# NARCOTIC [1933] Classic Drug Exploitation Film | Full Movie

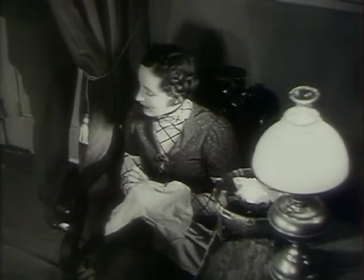16:35 A lot of films would go way off the subject just to treat all sorts of topics, just breaking every taboo possible.
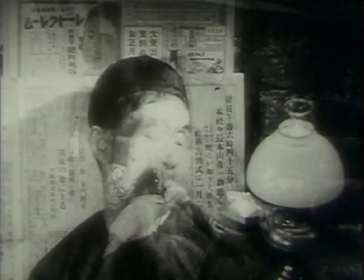16:44 The scene in the opium den, for instance, he throws in the shot of the Chinese man looking at the blonde woman for the suggestion of miscegenation,
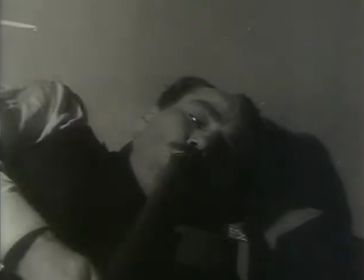16:53 that this lecherous Chinese man has sexual desires for this white woman,
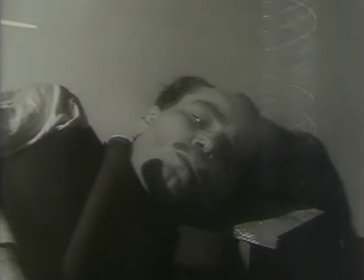16:59 and who knows what's going to happen in this depraved opium den.
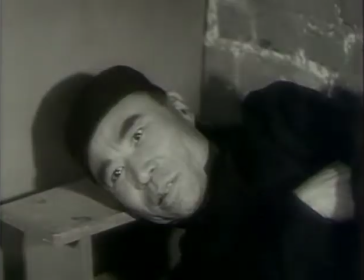17:02 So he never missed an opportunity to work in, to break another taboo, to work in another forbidden subject.
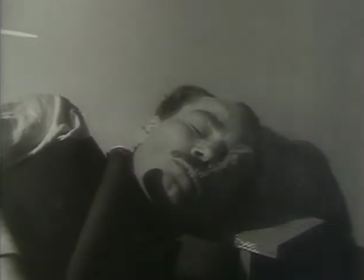17:12 But enough about the general exploitation film. Let's talk a little bit about Narcotic. It is
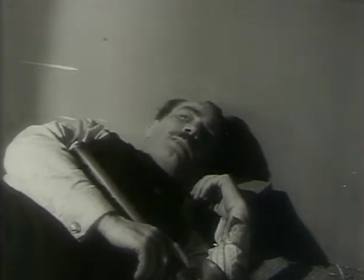17:20 remarkably faithful to the actual life of William Davies, the central character of the film.
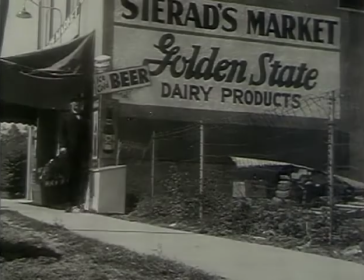17:26 Sometimes it's spelled Davis and pronounced Davis. Sometimes it's Davies. But according to what we know, it is actually supposed to be Davies.
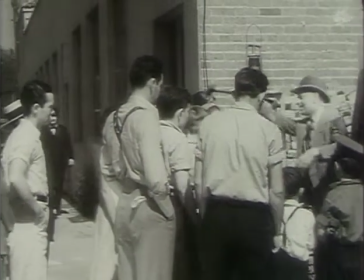17:34 He was Hildegarde Esper's sort of a great uncle, you might say.
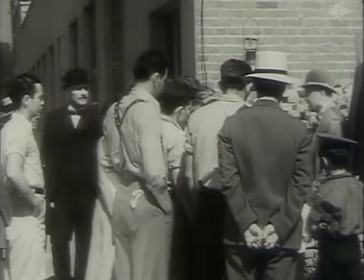17:42 Her grandmother was involved with this man, and he was sort of a long-time acquaintance of hers.
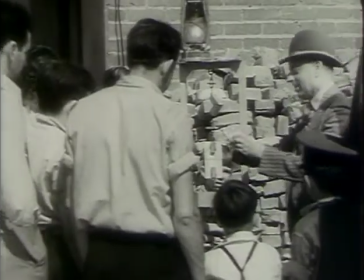17:49 And he knew Esper, and Esper was very impressed by him, even as he was repulsed by him, because when Esper knew him, he was
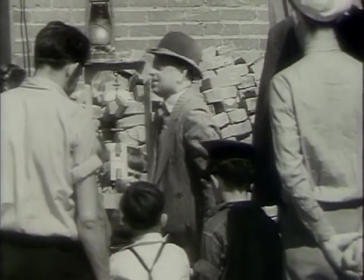17:56 in pretty bad shape, addicted to opium.
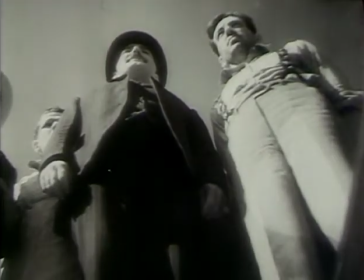18:03 This scene where Davies walks by and sees the man selling
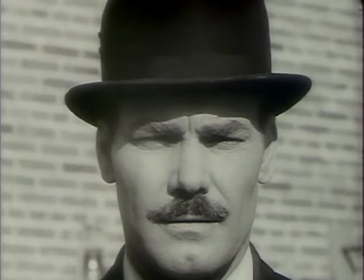18:08 some product on the sidewalk is one of the great qualities of Narcotic, because it's made outside the studio.
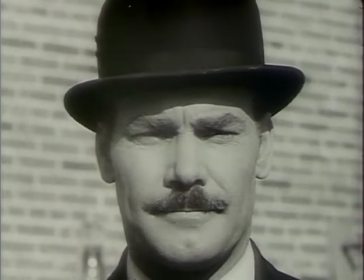18:17 Everything's not smooth and polished. You get a real sense of reality.
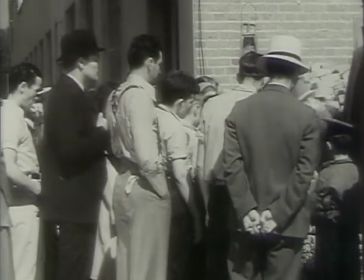18:22 You get a sense of what Los Angeles was like in 1933. And even in the indoor sets, which are completely artificial,
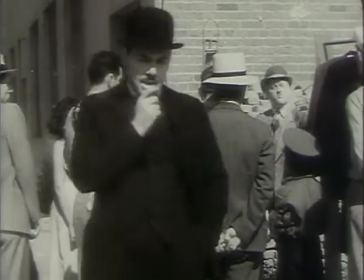18:30 they're made in a cheap way, and they're made just to mimic ordinary rooms.
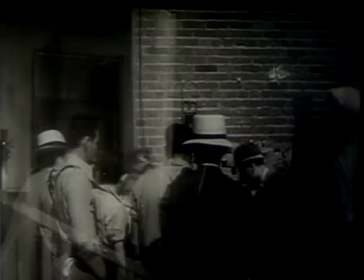18:35 So it doesn't feel that much like make-believe.
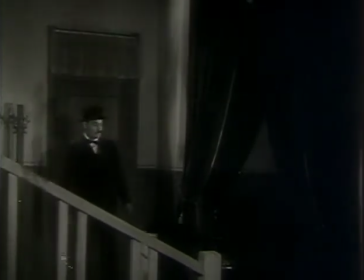18:39 Even though it looks very fake, it has kind of a rough, real feel to it, kind of gritty, kind of dirty,
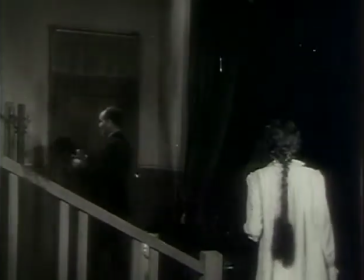18:49 kind of poorly constructed. It really enhances the feeling of the film.
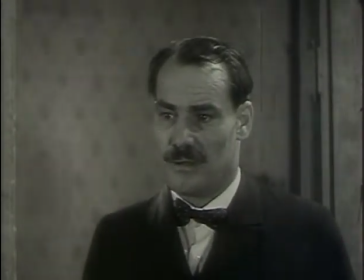18:55 But talking a little bit about Will Davies,
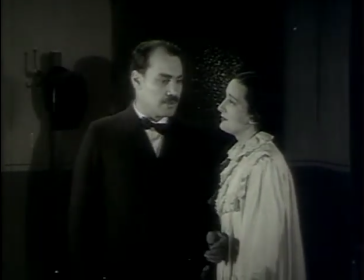19:00 a book was written about him by a woman named Violet McNeil,
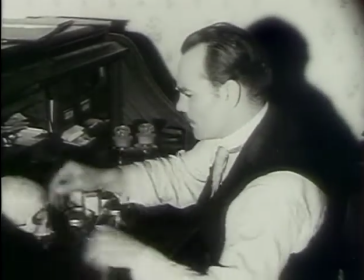19:05 who was his longtime companion, and the book is called Four White Horses and a Brass Band in 1947.
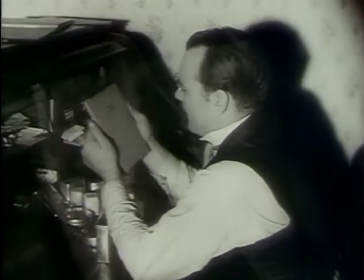19:11 And it sheds a lot of light on Will Davies' background and personality,
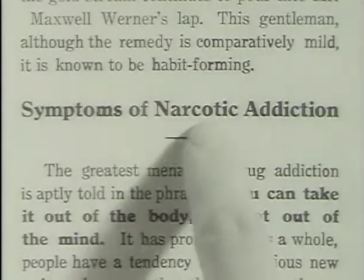19:16 and it corroborates a lot of the stories which have been handed down to members of the Esper family over the years.
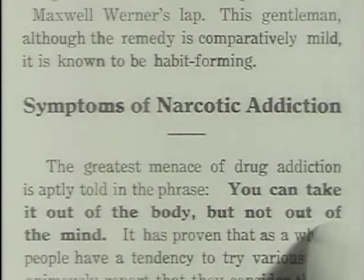19:23 And when I had spoken to some of them in the past, a lot of the stories seemed kind of far-fetched, but then,
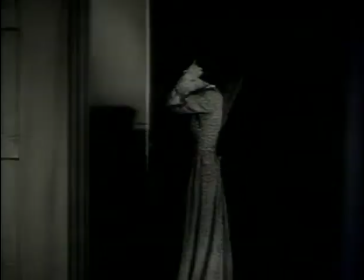19:30 and especially seeing him in the film, I assumed that Esper had exaggerated quite a few things.
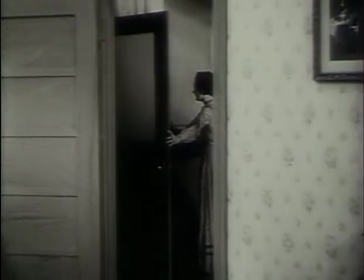19:35 But it's interesting to read Violet McNeil's account of his life, and
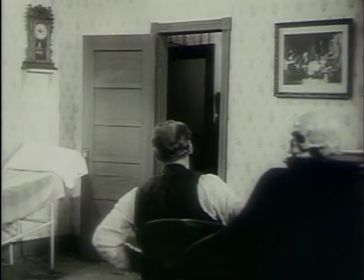19:41 a lot of the things do jive up, that it is a pretty straightforward and not too aggrandized account of Davies' life.
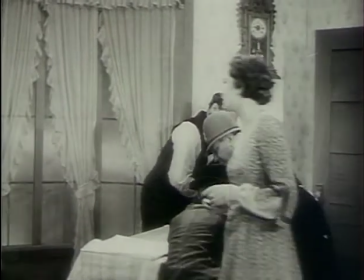19:52 The scene where they bring in the drug addict into his doctor's office is interesting, because
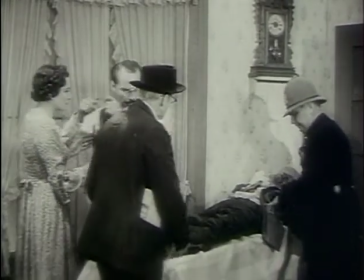19:59 what they pull out of one of his pockets, just the suggestion, you don't even have to know exactly how he planned to use it,
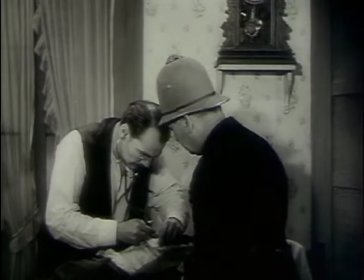20:05 but just to see this sort of the primitive works that come out of his pocket is pretty repulsive.
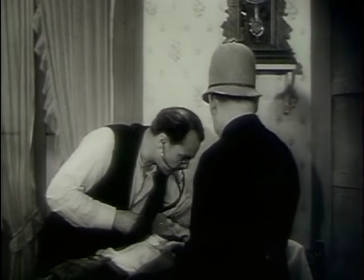20:12 He has an eyedropper and a safety pin.
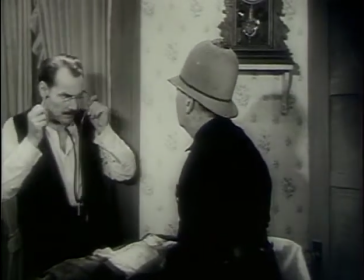20:15 And what some people would do, because hypodermic needles were not commonly available at the time, a drug addict would
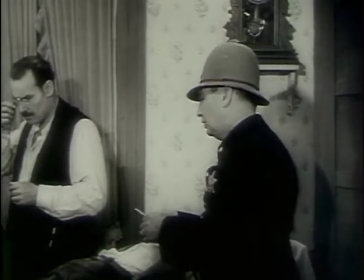20:22 put some drug in the eyedropper, then take the safety pin and gouge in his or her arm until they opened a vein.
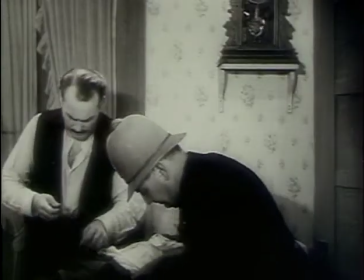20:30 And then once the vein was open, take that eyedropper and insert it in and squeeze as much drug as they could into the vein, and then kind of work it around to get it into the bloodstream.